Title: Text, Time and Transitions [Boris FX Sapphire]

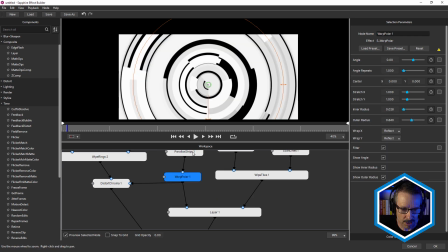[12:24]
But on this side, we've got Sapphire parallax strips.
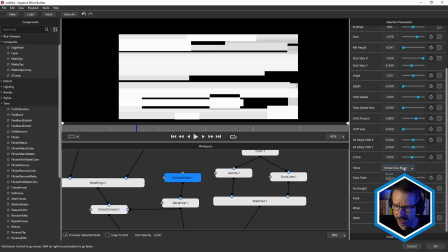[12:31]
And I often like to use parallax strips in strips over black mode because it allows me to use it as an element or as a mat.
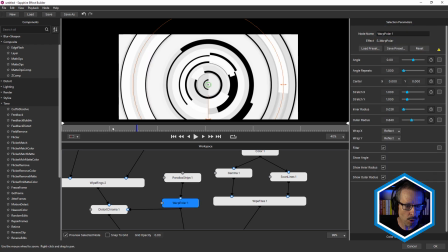[12:39]
I've added Sapphire Warp Polar to give you that circular look
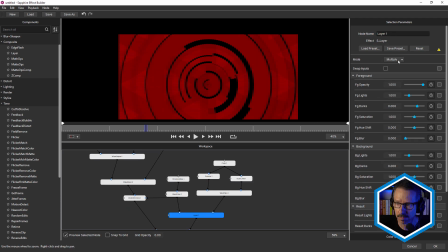[12:45]
and added them together using Sapphire Layer, using the Multiply Blend mode. So we get that look. So quite an interesting background, and that could easily be saved as a preset just by itself.
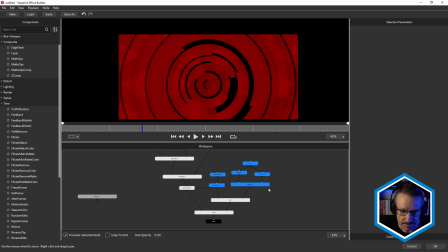[12:58]
All right, so there's the background. And we've already seen the text. So we've got a couple of other things going on down here. There's our text.
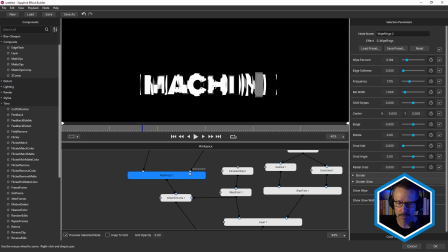[13:10]
Now I wanted to have the text a little more integrated with the background. So for that, I've used Sapphire Distort Chroma. So underneath the wipe rings, I've added Distort Chroma. And you can see how that's given that distortion look.
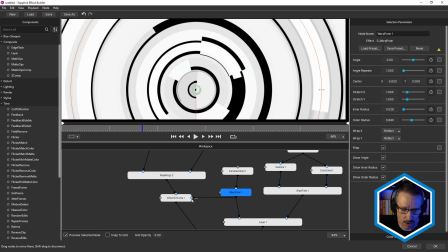[13:23]
And the reason it's giving it that shape is because I've used Warp Polar as the lens, just by piping it into the lens port. So anything that we do to Warp Polar will change how the distortion works on this text.
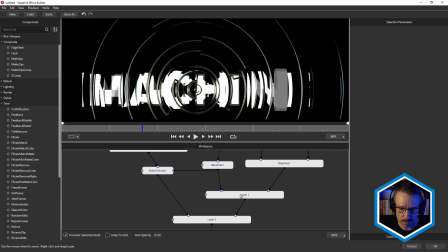[13:40]
So once we have that, we combine both of those in Sapphire Layer.
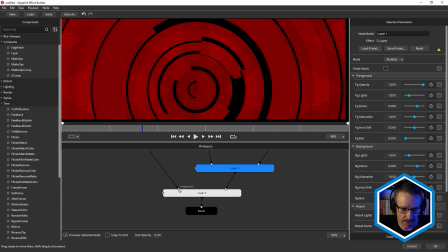[13:46]
So this one here, the background, and this one into Sapphire Layer, into the foreground, and we get that look.
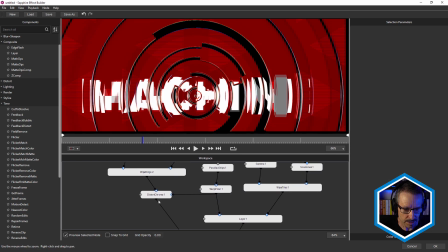[13:54]
And what I like about this Distort Chroma is it has the chroma effects.
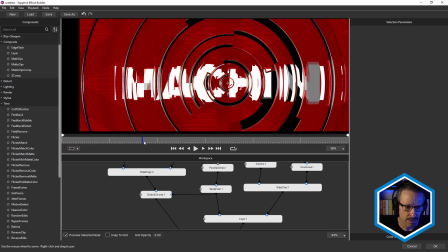[14:00]
It gives that kind of really nice glassy look, which works really nicely.
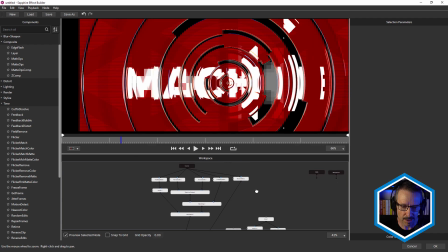[14:09]
And that's the whole look. So while it looks complicated, when you break it down, it's actually fairly straightforward. And this is the way I always work in Sapphire Builder. I'll add an effect, I'll tweak it, and then I'll often use a transition to hide part of that effect so that I can show a different effect, and then I'll have a bit of a play with that, and if it's not enough, I'll add a bit more and keep adding effects and keep adding transitions until I've overcooked it, and then I'll start stripping it back. This definitely wasn't the first look I created. It took me a day or so to sort of zero in on something where I was happy.
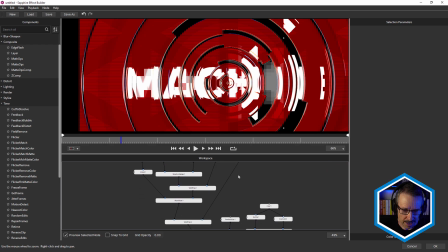[14:49]
But just starting simple and then just slowly building up, using transitions, using Sapphire Layer, until you've got the look that you want. So maybe take some time now and try some different variations.
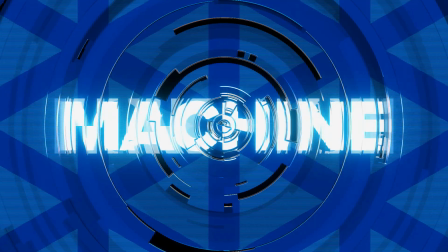[15:05]
You may want to switch out some of the transitions. I find the wipe transitions work the best.
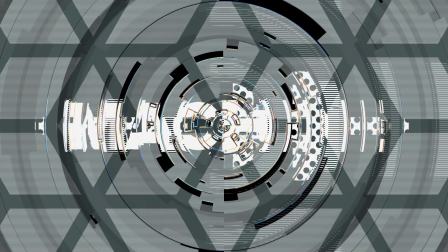[15:10]
Also, try different time effects.
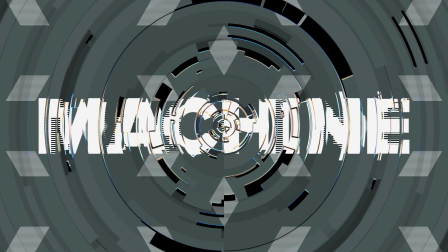[15:12]
Some of them won't work with this setup, but there's a whole range of them in there, and it's definitely worth exploring them now that they're inside Effect Builder.
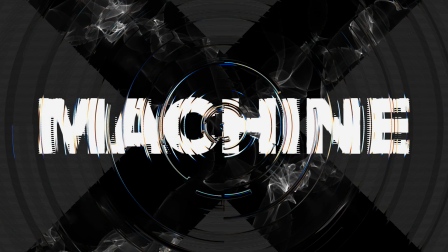[15:19]
And just try other Sapphire effects. Just sandwich them in between the different nodes and see what kind of looks you can create.
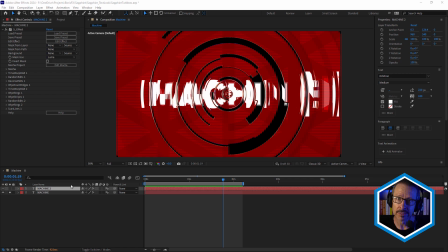[15:27]
Back here in After Effects or in the host that you're using, try different fonts.
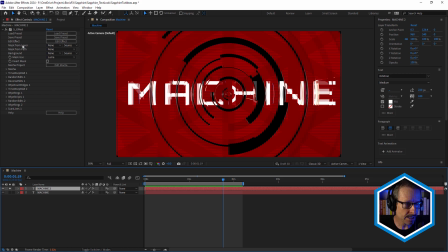[15:32]
I've actually set up a different one here. It's exactly the same look, but it's a slightly different font.
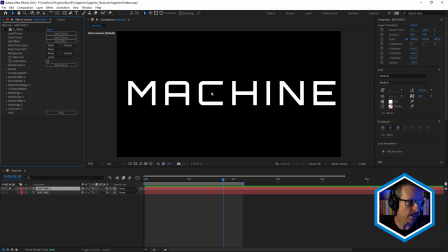[15:38]
See, it's more of a sort of tech-looking font, and it's slightly finer. And I've also just changed the animation where it just flies in like that.
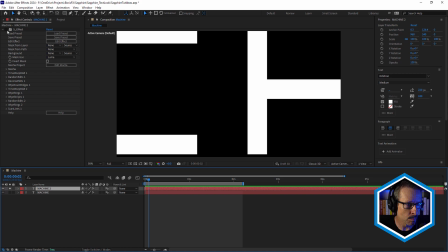[15:47]
So it really fills up the frame a little bit more, which works really well with those wipe transitions.
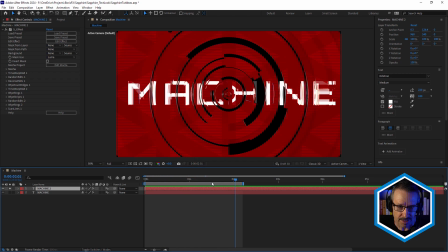[15:53]
So you get this kind of look as it sort of flies in. So just changing the font and changing the way the font animates can change up the look as well.
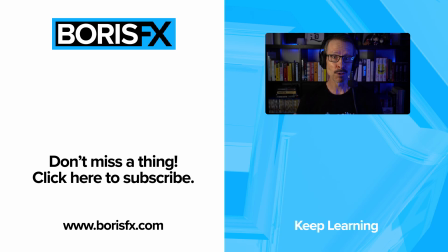[16:03]
All right, so that's just a very quick look at one of the looks that I've been working on. I hope you found that useful. If you have any questions, just leave a comment. Also visit Boris Effects to learn more about Sapphire or to download a demo. But for now, this is John. I'll see you in the next tutorial.